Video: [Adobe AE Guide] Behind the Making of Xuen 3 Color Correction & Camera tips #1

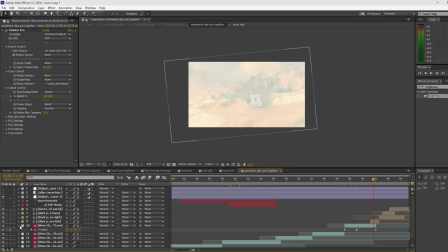[12:36]
But right now we're just going to talk about color correction and camera movements.
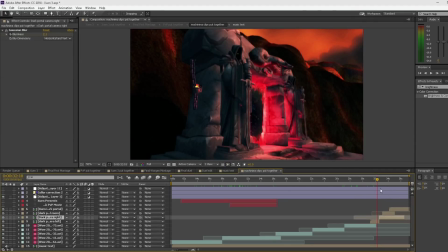[12:40]
So one of the really cool things that I did with color correction in Xuen 3 was this dark portal scene.
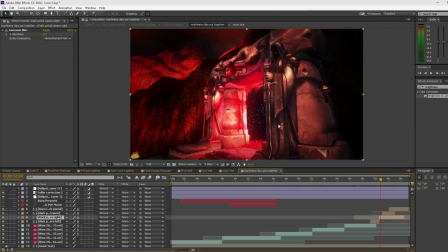[12:48]
And I personally, this is probably one of the coolest things I've ever done with color correction, which was this right here. It just really made the colors pop out in this scene, and I just loved the way it looked.
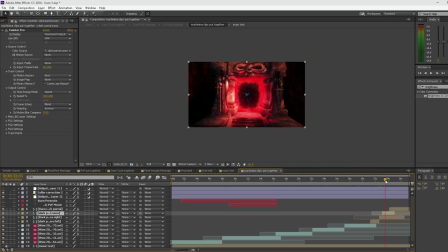[13:00]
Again, this is another example with camera movement to where it's just sort of tilting and zooming in. But we're gonna take a look at what I did right here.
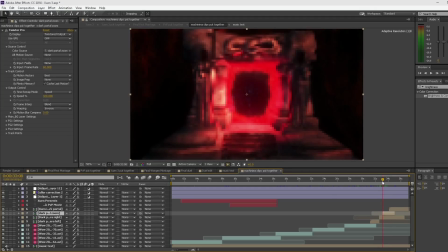[13:10]
It's a very subtle thing, but I think it added a little bit of a dramatic feel to it, and that is doing a camera shake.
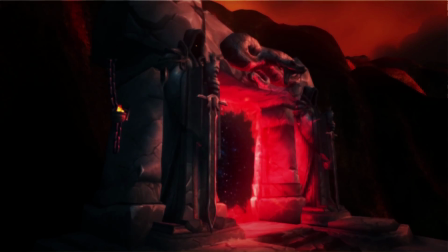[13:17]
And what I did here was pretty much a camera shake that kind of looks like someone is holding the camera.
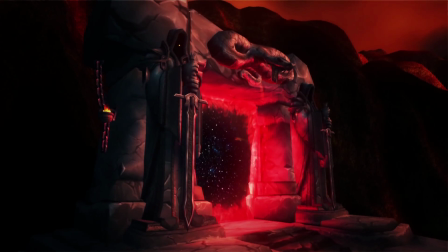[13:23]
Now, this is a very easy thing to do, and I'm going to teach you guys how to do this really quick.
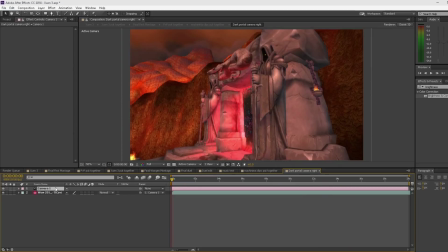[13:28]
So what I'm going to do is I'm going to delete this null and camera, and we're going to be adding that again.
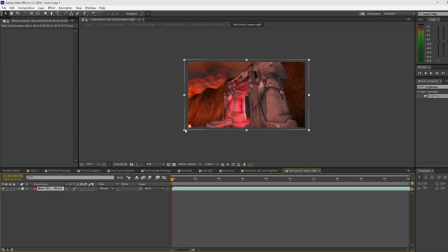[13:33]
So the first thing that we're going to do is we're going to drag our actual footage back down to its actual regular resolution.
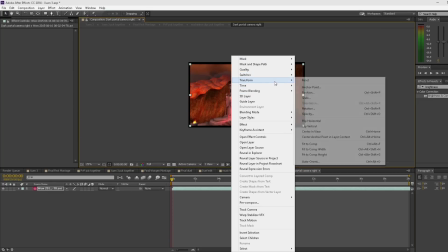[13:42]
So we're going to right click, go to transform, fit to comp.
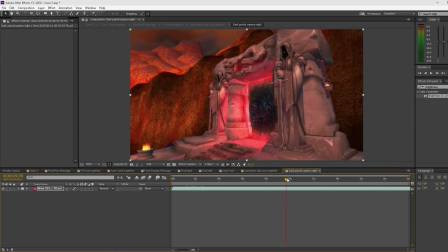[13:47]
And right here we have, again, another amazing smooth track with that camera tool. So what we want to do is we want to add a camera shake to this. We're going to go to new, we're going to add a null object, and this adds a null object to our scene.
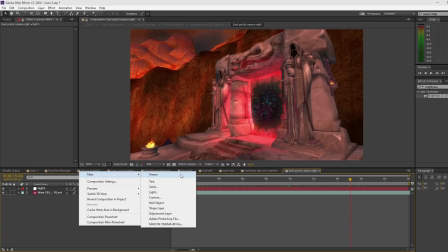[14:03]
As you see that tiny little red box. And then we're going to go to new, camera, and this default camera is fine.
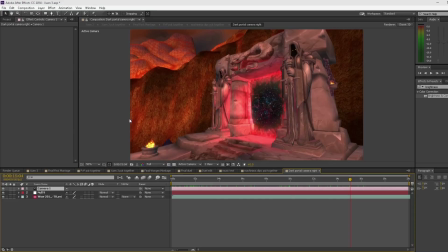[14:11]
You don't have to worry about, you know, the settings. We just want a track with this camera. So what we're going to do with our camera is we're going to hit P on the keyboard. Now P is the shortcut for position. If not, you can always hit this little arrow over here and go to transform, and you got your position tools right here.
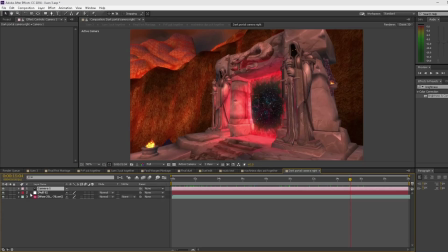[14:30]
But what we're going to do is we're just going to use the shortcut. It's good to get in the habit of that. Hit P on the keyboard, and then we have our position right here. And as you see this little stopwatch, what we're going to do is we're going to hover over the stopwatch. We're going to hit Alt and left click. Now what this does is this adds an expression to the camera.
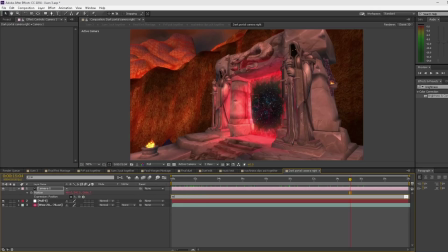[14:48]
So what we're going to type in here is wiggle, and then bracket. We're going to do, I'll click again. Yeah. Sorry about that. We're going to type in wiggle, bracket, then we're going to make it wiggle about 3 times and
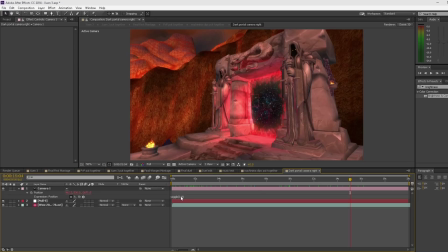[15:09]
parentheses, and go to 8. Now, I think this means it's pretty much like it wiggles 3 times every 8 seconds or something like that, or it's vice versa. It wiggles 8 times every 3 seconds. I think it's that. I kind of get those mixed up sometimes, but you can always change them if it's too much.
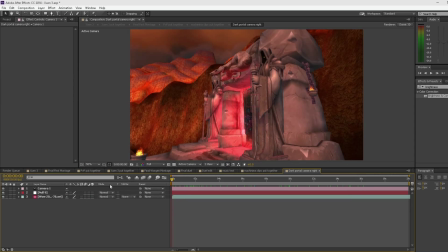[15:27]
So right now you don't see it, but our camera is actually wiggling. Now what we do to bind these 2 layers together is we're going to use this little tool right here, the squiggly line tool. Now we're going to take our null object and we're going to bind this to our camera.
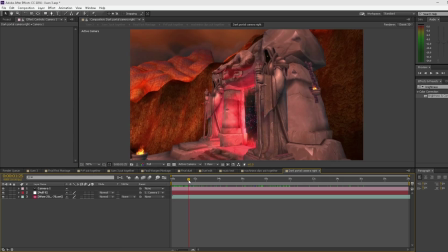[15:43]
And if I move through the scene, if you look at that little red box in the middle, you can see it moving and shaking around in random locations,
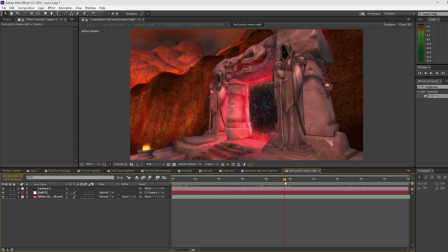[15:52]
like a real camera would if someone was holding it.
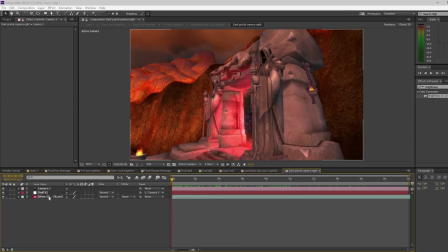[15:56]
So again, the next thing we're going to do is we're going to bind our actual WoW footage to the null object. So once again, we're going to take this little squiggly line and we're going to bind it to our null object. As you can see, it starts to wiggle around a little bit.
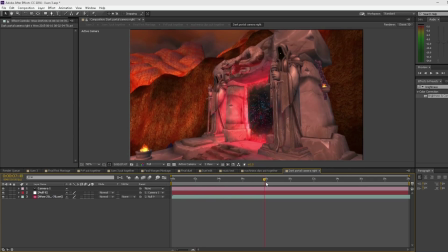[16:11]
Very realistic feel. Now, one of the things that we can do, and what we've noticed, is that there's these little black lines in the scene because it is wiggling outside of the resolution.
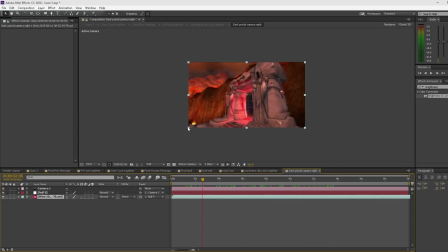[16:21]
So one thing that's important to fix that is to just hold shift. Make sure you're holding shift when you drag this footage, otherwise it's not going to stay in its resolution. If you hold shift, bam, pops into its regular resolution.
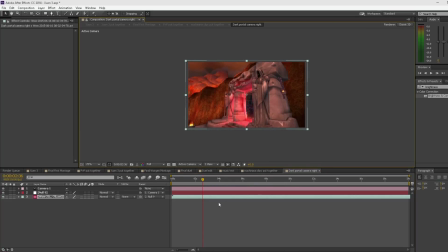[16:33]
So you just want to hold shift and just drag it out just enough to where it's not going to go and you're going to see black lines. And that's good right there.
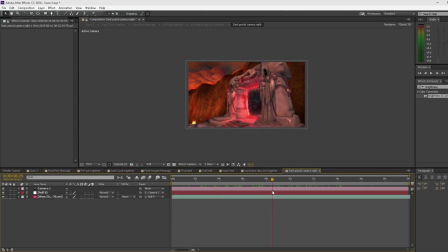[16:45]
So there we have a really, really cool, realistic camera shake.
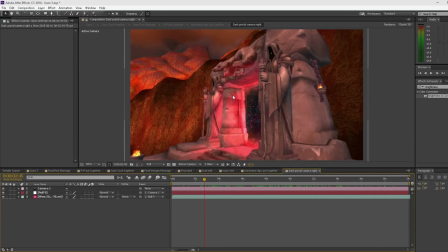[16:50]
And I've been using this quite a bit, and it's a really, really cool camera shake. Very easy to do, and you can play around with the wiggle settings.
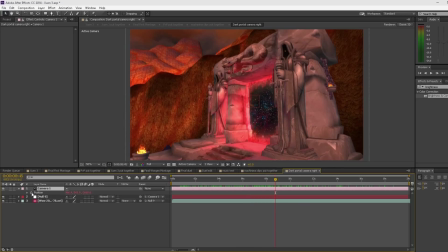[16:59]
If you didn't want it to wiggle so much, you could just move it around, just hit position, hit Alt-Z, or, wow, what am I talking about? Alt, right click, left click, sorry. What am I talking about? Ignore me. Alt, left click. An expression.
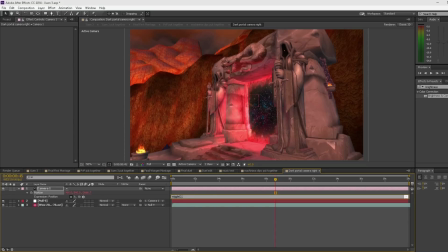[17:16]
Wiggle, let's do 2 and 6. It's more subtle, to where you can sort of see it, but it's more subtle.
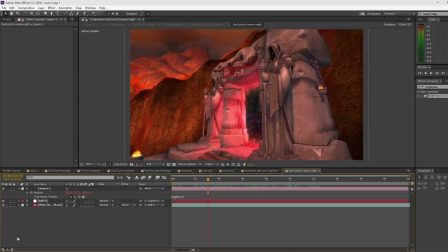[17:30]
And I like a bit more. I liked it where it was. So we're gonna do 3 and 8 again. Double click, alt left click again on the stopwatch. 3 and 8.
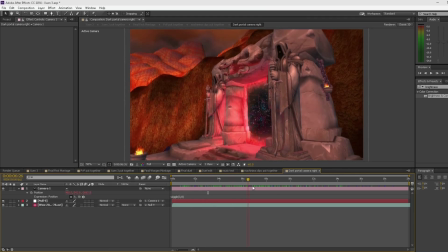[17:43]
Again, you don't need too much to add that effect, but it definitely adds a realistic camera shake.
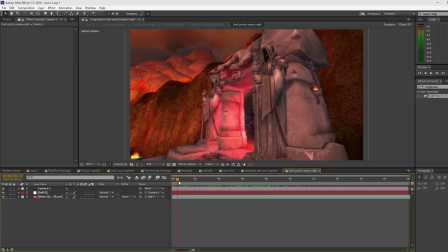[17:50]
So the last thing that I want to do is I want to add a little bit of blur to this. Now, what the blur is going to do is it's going to make it to where it looks like the camera is going in and out of focus.
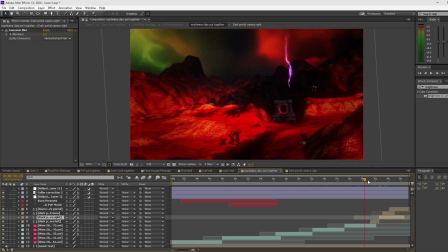[18:04]
And I really like that effect when you're using a camera shake in a scene.
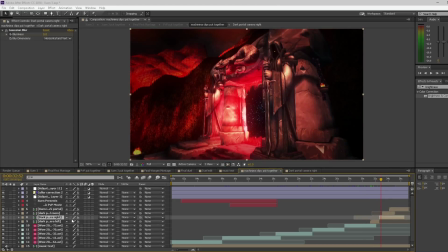[18:08]
And all you have to do is, we're actually move these a little bit over really quick so I can show you. Actually, unselect these.
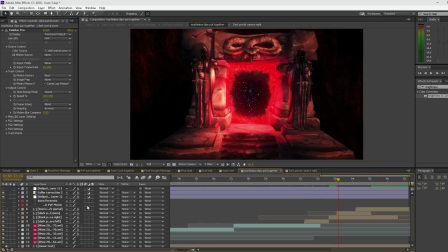[18:21]
Nope, wrong one. There we go. And there we go.
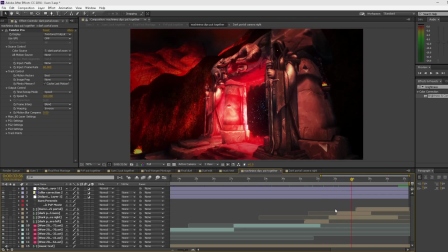[18:26]
Okay, so we're gonna unselect these. And where is that blur? Because I already added it. What we're gonna do is we're gonna do it again so you guys can see. So you can see right here, in the beginning of the scene, it's shaking, and right about here, it blurs out.
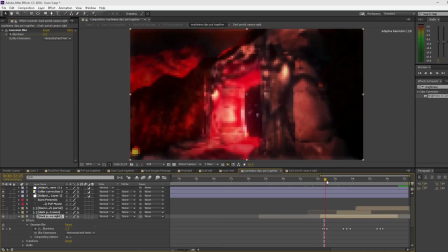[18:47]
And then it blurs to around like 4.3, and then it unblurs while it's shaking. So it looks like the camera's going in and out of focus. And I believe this didn't even last a second, this effect. This lasted, yeah, this was under a second. So 32 seconds, 33 seconds.
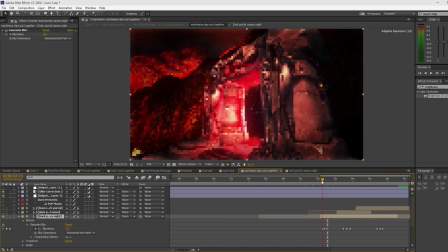[19:04]
This is about a little bit under half a second of an effect. So it's again very, very subtle effects, but you will notice it if you look for it. But if not, it just kind of adds that sort of illusion in the brain like, holy crap, that looks really cool.
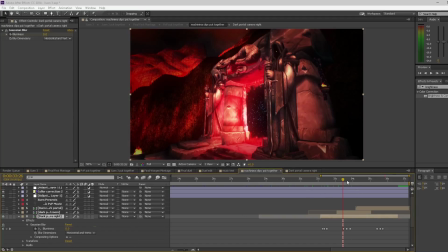[19:21]
I don't know what you did, but it looks really cool. So I really like doing that. All you have to do is, you know, go into your effects preset. This is another built-in thing with After Effects. No third-party plugins. We're going to go into Gaussian blur, and we're just going to drag that in.
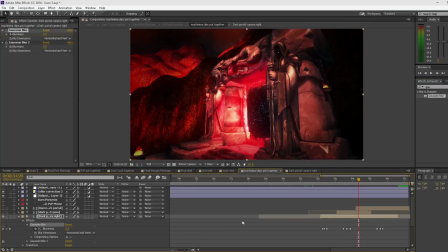[19:36]
And I'll unselect that effects. And we're going to go and do this again. So we have the Gaussian blur 2. We're going to go right here. We're going to take this really quick, and we're going to just zoom this in really quick so we can have a little bit more freedom adding these keyframes.
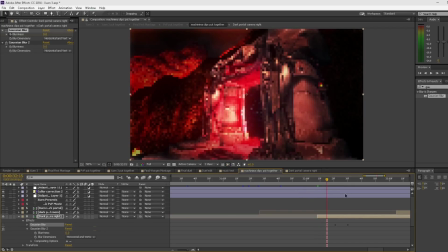[19:56]
So it starts. I'm going to just copy wherever I had my keyframes over here. We're going to go and select the stopwatch. I'm going to go over a little bit. drag this up to like 4.
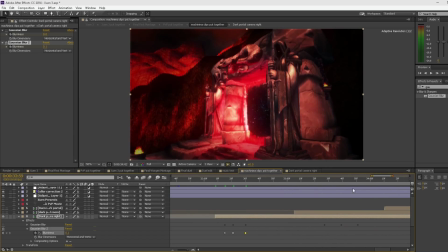[20:14]
Drag this down. And then keep doing this like 2 or 3 times over the course of your scene. Add a keyframe. Come on, you. Don't freeze on me now.
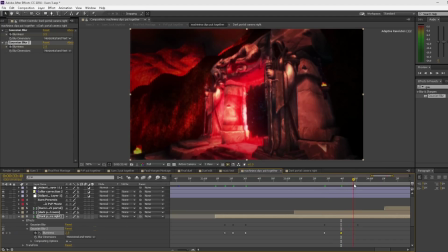And drag that down. And over and over, and then you will get sort of a cool camera shake and blur feel to it.